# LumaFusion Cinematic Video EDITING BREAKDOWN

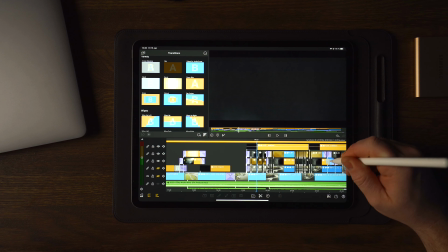[6:29]
And here we also have the different overlays, and as you can see here, we have some rain coming in, which is actually not rain, it's actually salt.
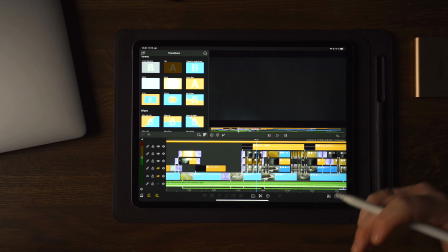[6:37]
So it's a free clip of someone, you know, throwing salt into the air,
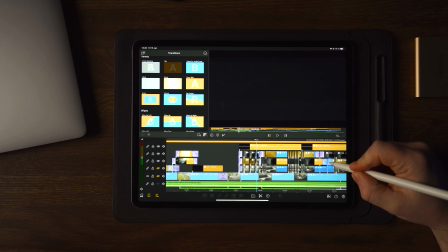[6:44]
or is it a flower, and just in slow motion we get this awesome effect. So there's a lot of different ways that you can also create your own overlays if you want to do that. Just make sure to have a black background when you do that, so you can create something really nice.
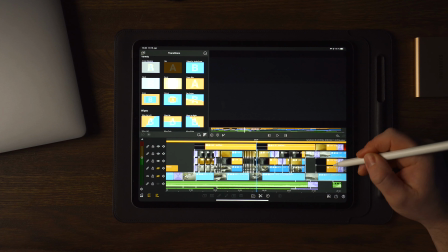[7:01]
Going further in here, we have the smoke coming in as well again, and here we have the flower or salt.
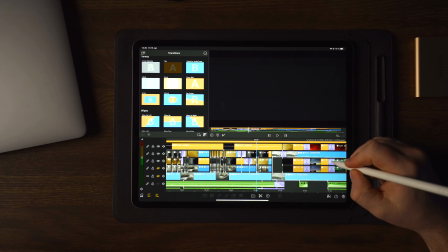[7:09]
I'm not really sure what that is, but it's looking cool, and it really added something different to the lightning effect, which we is going to go through in a second.
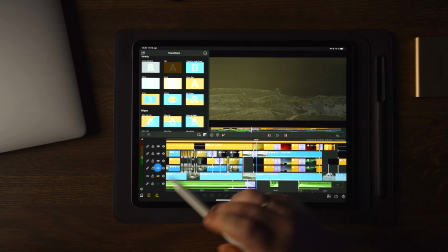[7:20]
Now here, once we get over to this part here, you can see if we enable this, you can see that we have the
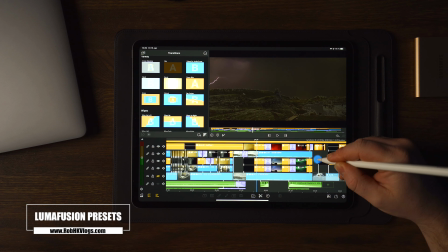[7:28]
sky replacement here, and we have the thunder coming in right here with the overlays as well.
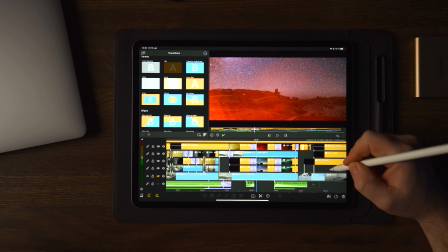[7:34]
Then it suddenly changes over to the Milky Way, and then it changes over to the Northern Light,
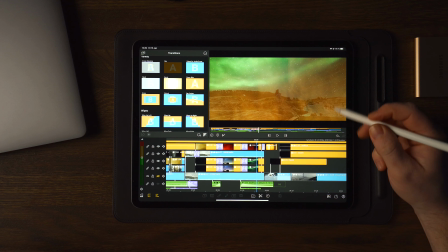[7:42]
which is coming in here at the end with some colored burns here.
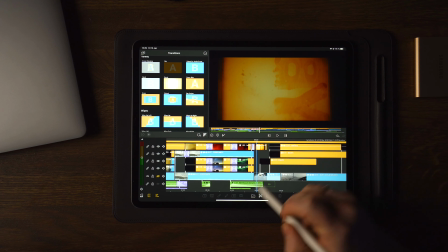[7:48]
And we have the same overlay coming in here as we saw in the beginning, which is coming in with my hand, which is being revealed here.
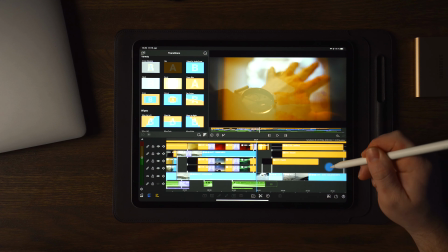[7:55]
And this is probably my favorite part of this video, because I think this looks super dope,
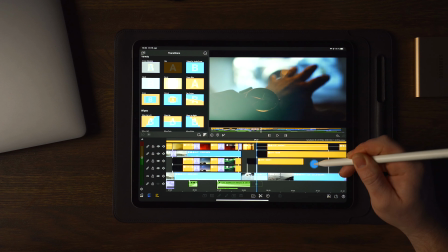[8:01]
and I can't wait to test this out in different scenes as well, and another environment, just to see if I can replicate some of these camera shots,
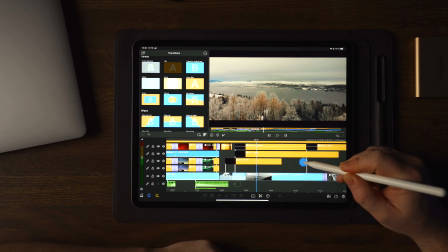[8:12]
which I did. Now moving further in here, we get back to more of the basic editing.
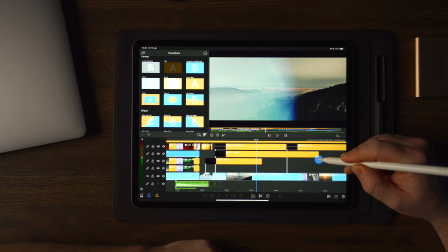[8:18]
We have the overlays as well.
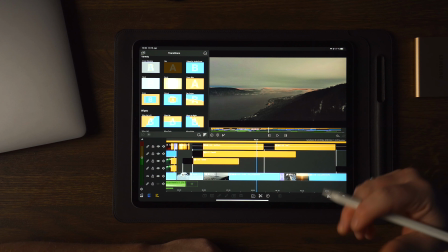[8:20]
The overlays are, you know, applied throughout the entire sequence, which is creating a more spiced up look to your videos.
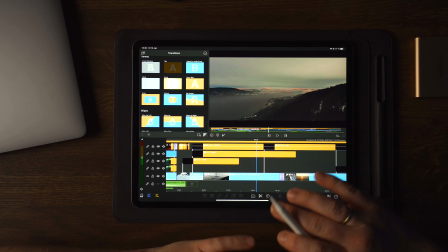[8:27]
So the more overlays you use, the better it will look. But I'm not saying that you're gonna throw in like overlays here and there and just hope for the best.
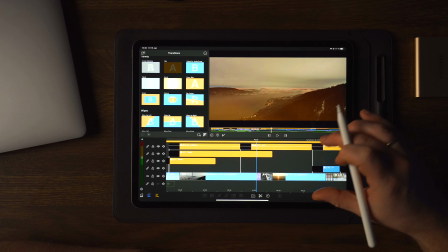[8:36]
It needs to be on the where it fits. It needs to be where it fits, and don't overuse it, because the more you use, if you use it,
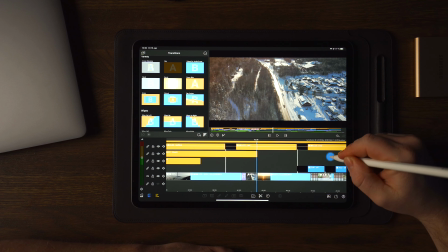[8:45]
throw overlays all over your project, it's not gonna be appealing at all.
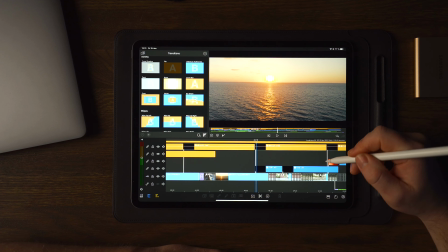[8:50]
Now here we have drone shots, just a basic simple drone shot,
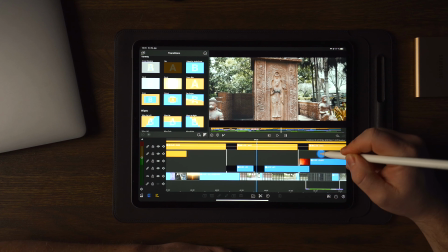[8:56]
and we come in here and we have some speed ramps and everything coming in here and going out into the next shot,
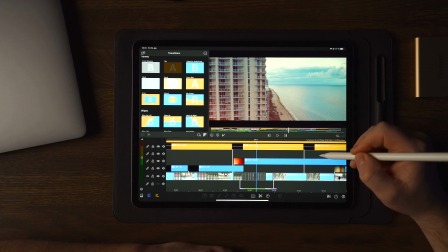[9:04]
and then again out into the next shot, and we have another drone shot with some slightly lowered opacity
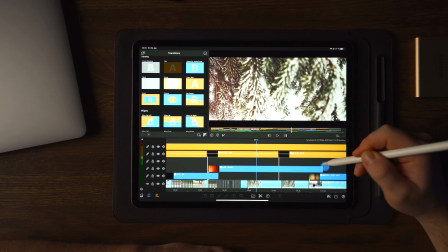[9:14]
overlays, and we still have the TV glitches here on the top.
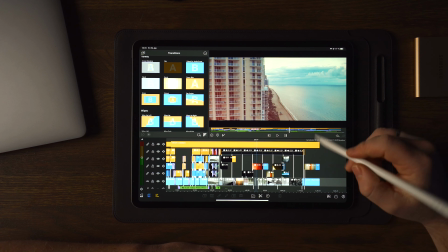[9:20]
As you can see, this has been duplicated the entire way over here.
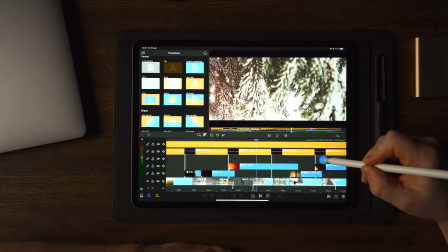[9:24]
All the way over here we have the same type of overlay, and moving over to the next one here, we have the same overlay coming in here again.
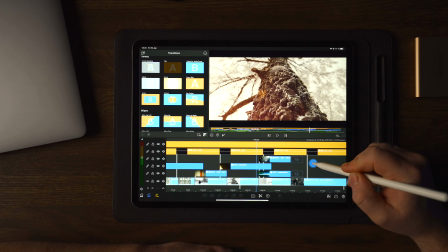[9:34]
And going through towards the end here, we have less overlays because the video is ending,
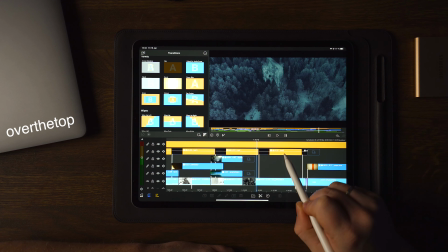[9:41]
and we end up with the final shot, which is a drone shot, and we still have the TV glitch flicker effect here as an overlay.
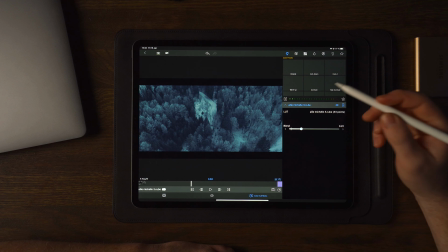[9:49]
And for the drone shot here, I basically added a simple LUT, which I was able to acquire, and this really gives you that dark mood here, which is looking awesome if you ask me.
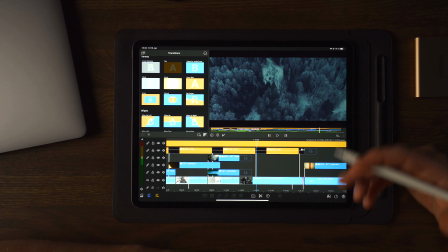[10:03]
Just creating some different looks to the different clips that you have might also be really good for your video, so you don't have the flat out same color kind of correction and color
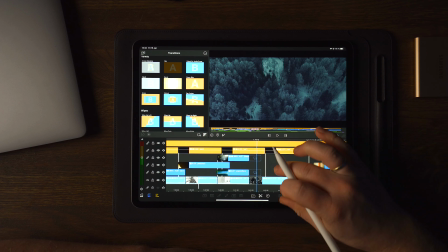[10:15]
LUTs to every single clip that you have on your timeline as well.
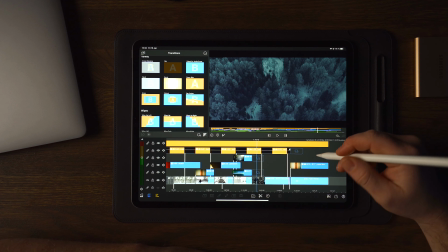[10:19]
This is also, you know, it's all individual how you want to color grade your footage.
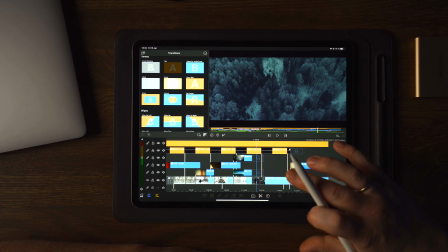[10:25]
I also talked about this in the previous video which I uploaded, which is my 2 years of experience with LumaFusion.
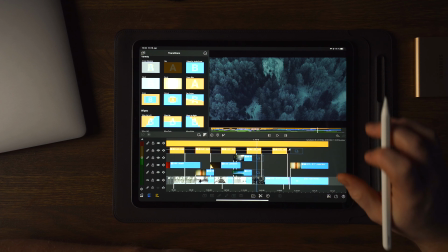[10:31]
So I highly recommend that you check out that one if you haven't done that already.